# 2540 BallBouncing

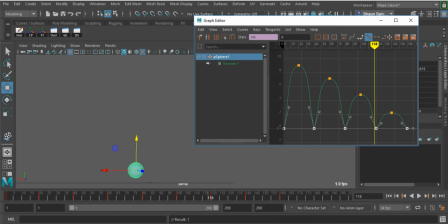12:23 And that points them basically straight up. So now if we just watch just this simple part, it feels like it's hitting it a little bit more, okay? I'm going to stretch this out.
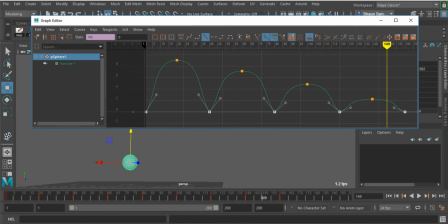12:38 It doesn't, not doing what I was wanting to do. I really want to exaggerate this, okay? And you see how I grab one, it moves both? I'm going to break this. That's what that does. Somewhere under here, there's a break button right there. You could do it there too.
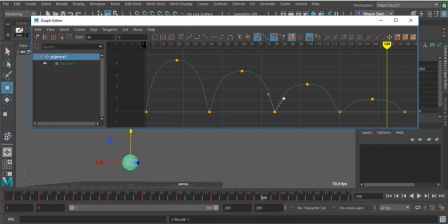12:54 So I'm basically, just like we saw in that video, I'm exaggerating these things because I want to make sure that the viewer understands what's happening. If I try to be too subtle, if I say, well, it really wouldn't, break it that much or really wouldn't move that much, you really have to force it so that the viewer understands what's happening. Okay?
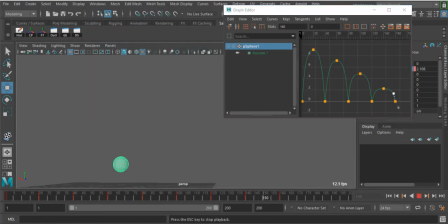13:15 Let's zip back to there. Okay. So now it feels like it's actually hitting the ground and coming up, right? We feel like it hits the ground, comes up, there's a bit of hang time, and then it comes back down again. Okay, so what else is wrong?
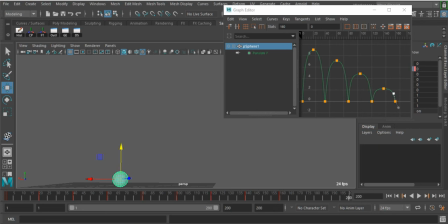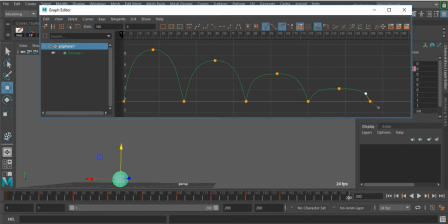13:39 Correct. The whole movement of those shorter jumps should be less, right? If it takes him 5 seconds to come up and 5 seconds to come down in the first one, the next one should not take 5 and 5 because it's jumping less. So each one of these hills is going to go progressively down
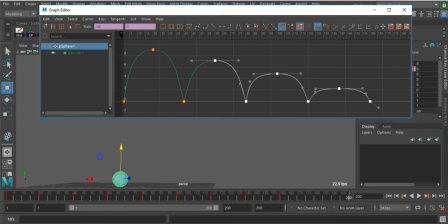13:56 because we're jumping less and progressively shorter time span, okay? So I initially set this one to be 20 and 20 frames. So this one is going to be less. I don't need to worry about the actual numbers. I'm just going to hold down shift and middle drag to shrink these in.
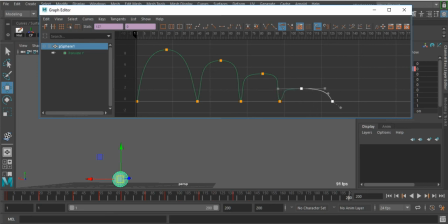14:11 You could use the dope sheet, but I'm already here. I'm just going to do it there. Now, as I do this, you'll notice that my graph is now kind of funky looking. I need to just go back and tweak it. So typically what I'll do is just grab these and re-linear them, grab these and re-flat them, which is that guy,
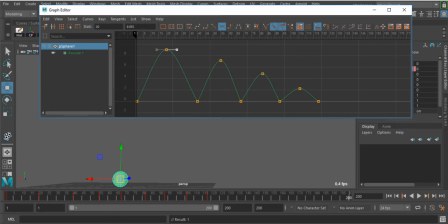14:29 and then I'll just re-spread them out again. They were kind of in a point where they were a bit jacked up, so I don't want to do it. And just for reference, I would typically go and, this needs to come in a lot more.
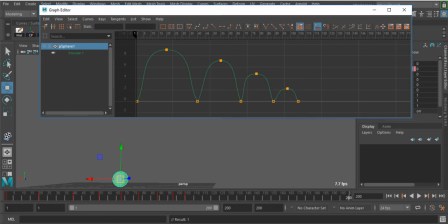14:46 There we go. That's better. I typically will go through and tweak my positions first, okay, and then come back and adjust the graph. But you guys told me to adjust the graph first, so that's what I did. And again, I'll grab all of these and break them.
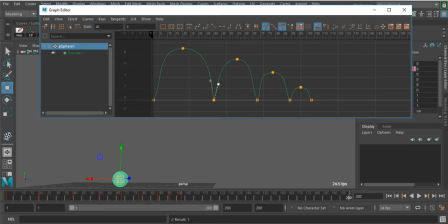There we go. All right.
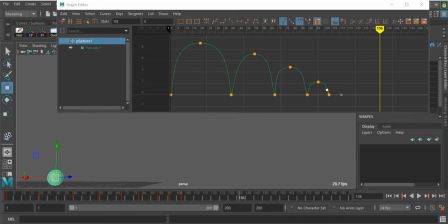15:26 Cool. Now I want to add in a couple little guys, right? Because it still looks like it's kind of abrupt as to how he's moving. So just like I did before, I could just go into here, set some keyframes.
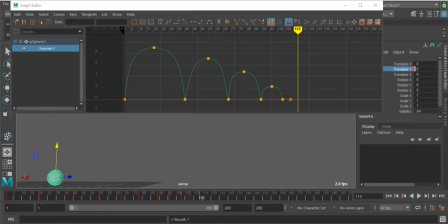Right? Just like that, no problem. And then I can just come in here and just move them. So pull that up, pull these in, pull this up.
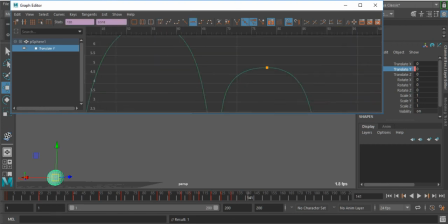15:58 These top ones, they're not going to be as drastic, so I can just pretty much just do a little bit of tweaking to them, not as much as the other ones. Oops, I missed one. This should come back down to 0. This one go back to 0.
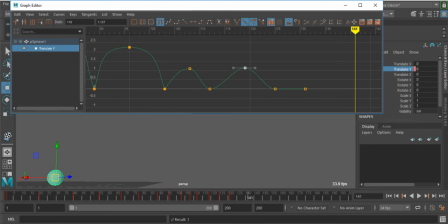16:17 There we go. This one come up. And I need one more keyframe just to balance this out. So now I'm just kind of squeezing everything in together.
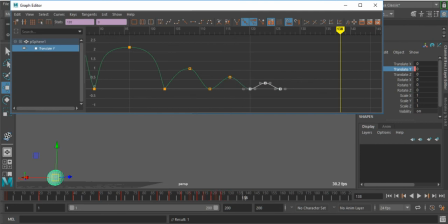16:33 That should be good.
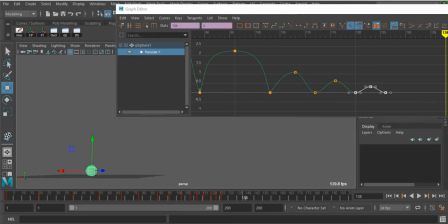Okay, cool. This one here, oops, these new ones are not linear, so I just need to make those linear again.
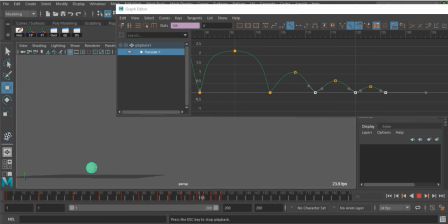16:52 There we go. Cool, that works. All right, so that's the Y, okay? Now I could play with this even further. One thing that we're gonna find is as it hits the ground with motion blur on,
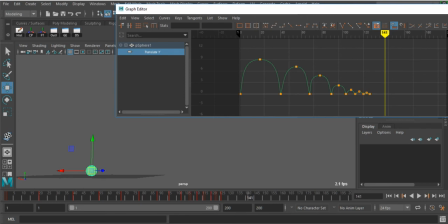17:10 it's basically gonna blur it and we may miss that impact on the ground, okay? So it may come down and hit, but with motion blur, it's gonna blur where it hits, so it's like, it looks like it's floating a little bit. So one thing I like to do is I will actually add an extra keyframe right where it's hitting the ground.
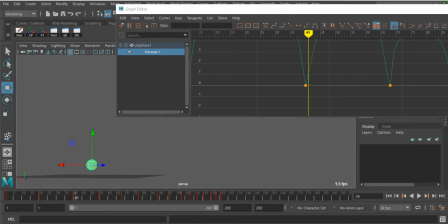17:29 So right here where it's hitting the ground, I will basically go to the keyframe, middle click back a frame, and then set another key.
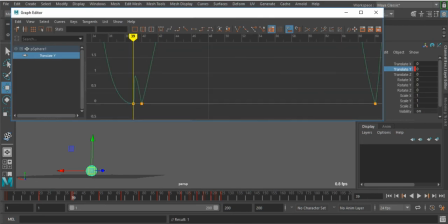17:38 Okay, and that will allow me to have an extra keyframe right there. And I just have to go into this, there it is, and just linear that one side. And linear this side. There we go. So I may have to tweak that again just slightly, but this will give me a better impact when it hits the ground.
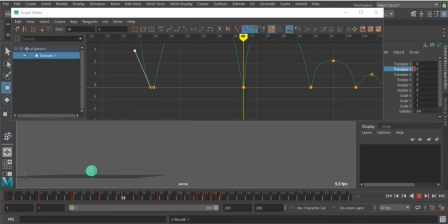17:58 It's holding it just a little bit longer. So again, I'm going to go to this keyframe, middle click before or after, doesn't matter, and then set another key, and then just tweak those two graphs.
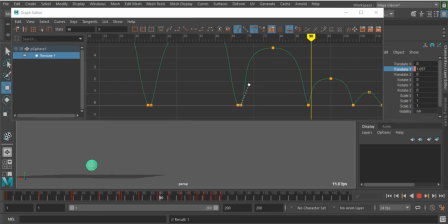18:12 Okay, go to the next one. I don't need to do it for all of them, just these first 3 main ones. And the reason we do the first 3 main ones is because those are going to be our main jumps. Those are the ones that are the biggest. They're going to roll.
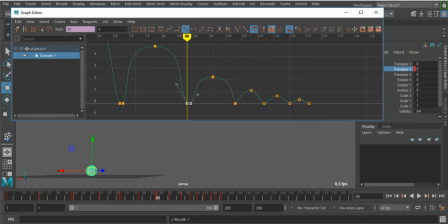18:27 He's going to flip over. There's going to be a lot of squishing there. Maybe squish this a little bit further. There. Okay. Okay. So now with those 2 in there, you can see how it feels like it hits the ground and stays there a little bit longer.
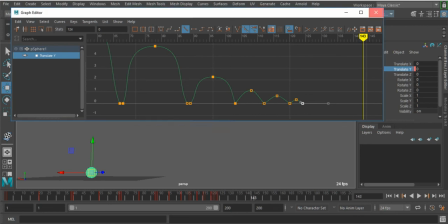18:46 All right. That works. Okay. So Y is pretty much done.
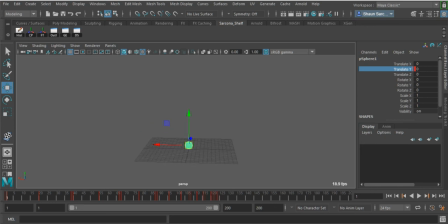18:51 I could go and tweak it some more. That's good enough. So now I need to animate the X. And this is why we didn't want to focus on everything. My Y value I can just set right here and just look at it. Does it look good? You know, yes it does.
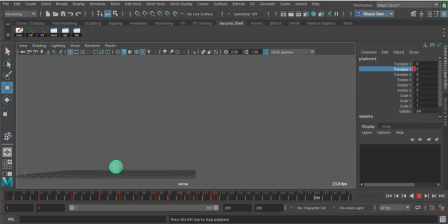19:06 If it's moving and trying to rotate and trying to do all this other stuff, it's way too complex to narrow down exactly what's happening. Y looks good. I can leave Y exactly like it is.
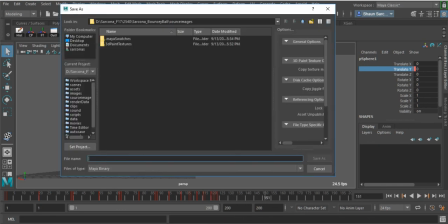19:18 I should probably save this.
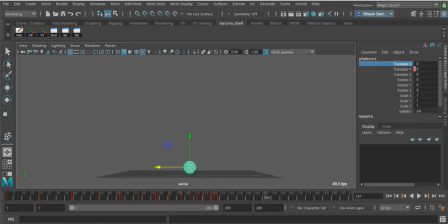19:25 Okay, so now I'm going to animate the X. So I'm going to start, let's say, here. And I'll set, oops, I'll go back to the beginning. I'll set a key. I'll go up to the end, move it up a bit, and set a key.
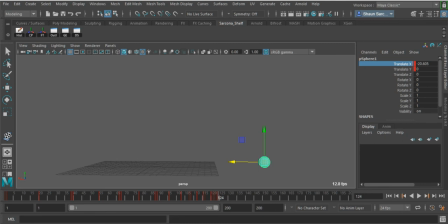19:40 You will not know how far to move it up. All you have to do is set a key, set another key, and then see if that works. If it doesn't work, you may need to push it forward. You may need to pull it back. Okay, I'll show you examples of that. I'm pretty perfect, so I think this is going to be exactly what I want.
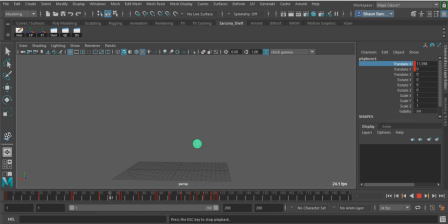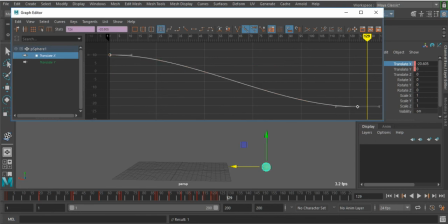20:01 It's not exactly what I want. And the reason it's not exactly what I want is because this curve has easy ease on it.
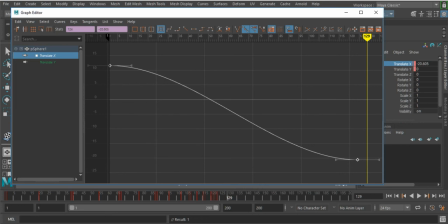20:09 So basically, as he's bouncing, he's going really slow up his first hill, and he's slowing down at the end. Not on the X at this moment. Okay? So when he starts bouncing, it should just be he goes, right?
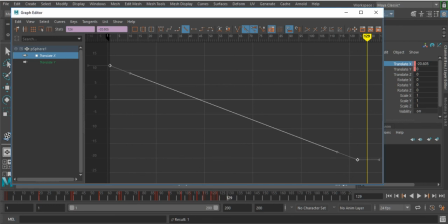20:24 So he just like starts going. When he stops, he's going to stop eventually, but not right now.
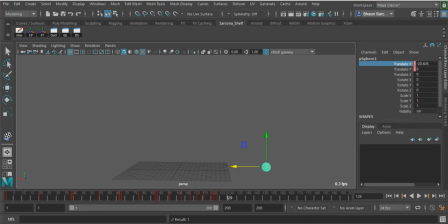20:31 We still have his rolling that's going to happen before and after. That's where the easing will be, when he starts rolling and when he ends rolling. All right? So here you go. That's much better.